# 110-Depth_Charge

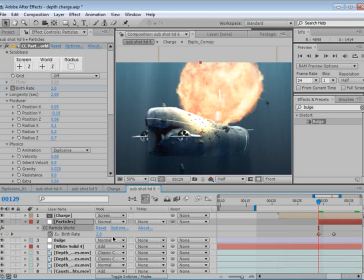28:43 We might think about going to the earlier spot where it says 2 and set that to 1.5, and that'll just make less particles.
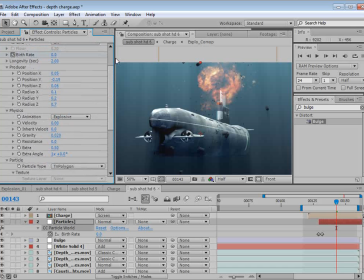28:51 So, just play around with these settings. But the main thing I want to do is actually add this turbulent displacement.
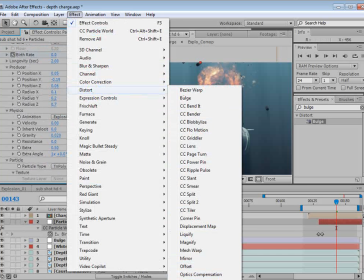28:58 So we come down here into distort, and at the bottom you'll see turbulent displace.
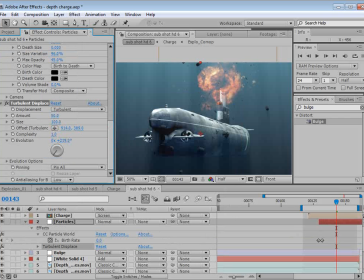29:04 And as we play with this, you can see it kind of undulates these particles. So if we set the amount down a bit and the size down, we can animate the evolution.
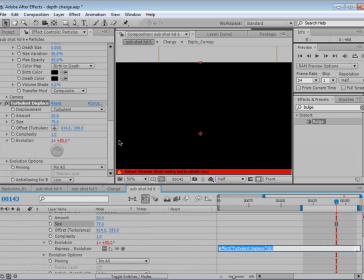29:13 So we'll do Alt-click and we'll type time times 150. And so now these particles, maybe a little bit more than that, 200, and maybe turn up the amount a bit.
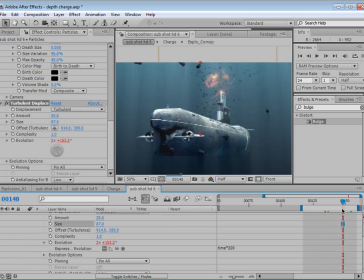29:27 Now these particles will start moving around as if they've been displaced by this explosion and the water is moving. So it's a very subtle effect, but hopefully you can see it in the QuickTime what's actually going on there.
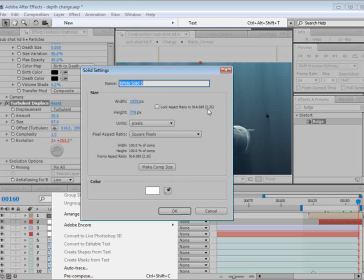29:40 So let's add a quick flash of light. Let me just preview this really quick so you can kind of see.
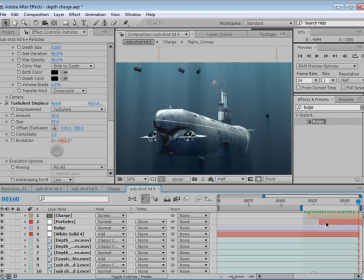29:50 So pretty subtle, and those particles are definitely falling a little too fast. So I have to do like 0.001. And that also gives it more of an effect. You can actually see that turbulent displacement.
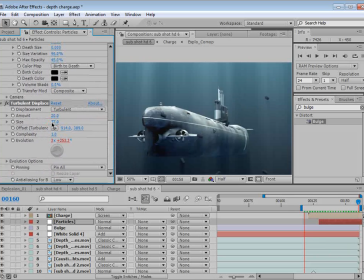30:06 It's a little high, but you can just see them kind of wobble around. So that's really cool. We'll set the gravity to 0.004 maybe.
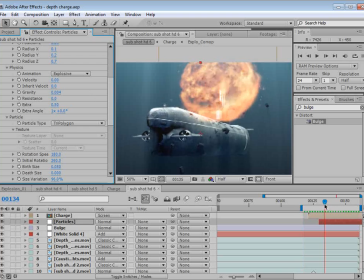30:21 Okay, looks pretty good actually. Finally, we want to add, not finally, it's probably like another 80 minutes.
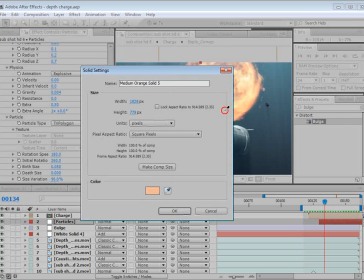30:28 No, I don't know. Let's just add a quick light layer to just flash.
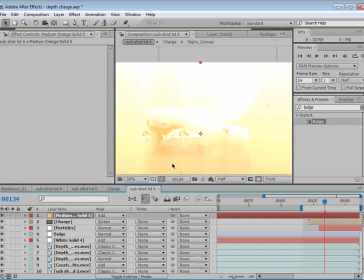30:36 Set this to add and probably create a quick
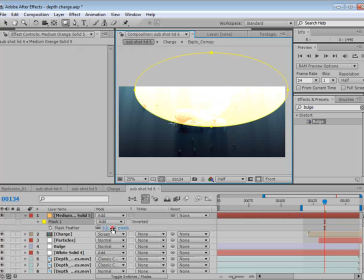30:44 mask around the main area. Feather it out a lot.
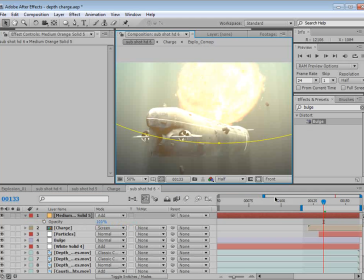30:49 And we want to, let's see, animate this according to our explosion.
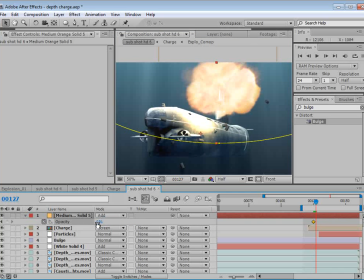30:57 So set the opacity to 0, and we'll slowly turn it up, flash it bright, and then I like to bring it down almost to about 20%,
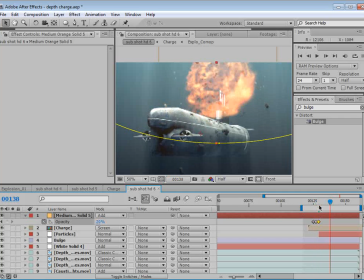31:07 and then fade that rest of the 20% out.
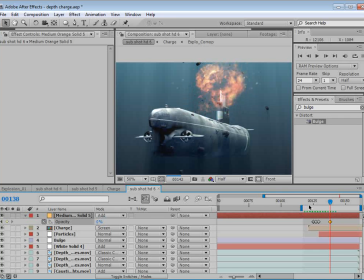31:12 So it creates like a big flash of light, but then you still have a nice glow, because most of the energy goes in that initial, first blast. And we also don't want it to fade in too much. We really want it to just pop on,
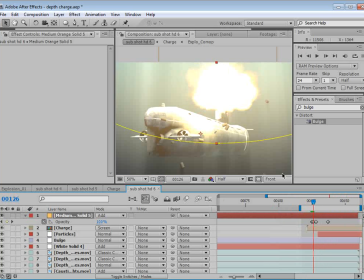31:25 really bright, so that it really gives you that sense that something has a lot of energy.
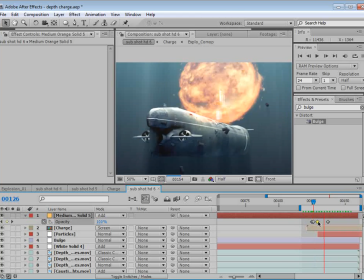31:35 So that looks pretty good. Now, this is the main thing that I went through.
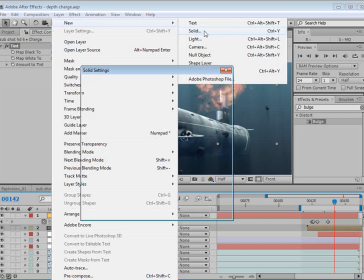31:40 Now, there's a few other fun things that you can do. One, you can create a new solid, and I would say play around with this plugin called Foam.
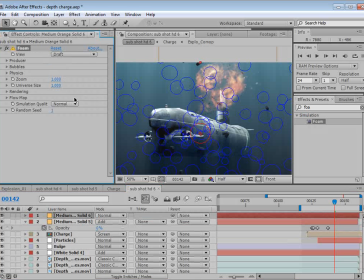31:49 And it creates a lot of different looking bubbles and things, which you can probably incorporate into the propellers. You can probably incorporate just randomly in the scene. Maybe we could go into the rendering, play around with the different bubble textures.
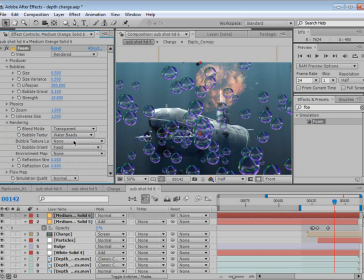32:08 There's a lot of different looks. And don't feel like you're stuck with red. You can always color correct that, even change the transfer mode. You got overlay, we could do add, and if we bring the size of these bubbles down,
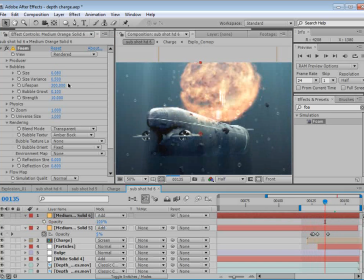32:27 it just gives it a little bit more of a natural look.
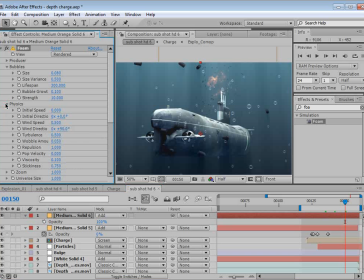32:31 I would slow down some of the physics just so that it's not so intense initially, but you could have bubbles kind of escaping from the explosion. You could have bubbles just kind of floating around in the scene.
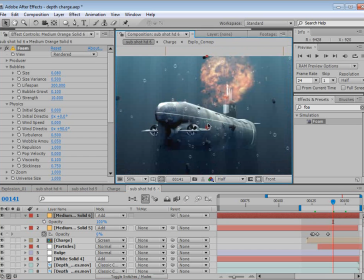32:45 Just be careful about scale. You don't want these bubbles to seem really large, because then your ship will seem really, really small.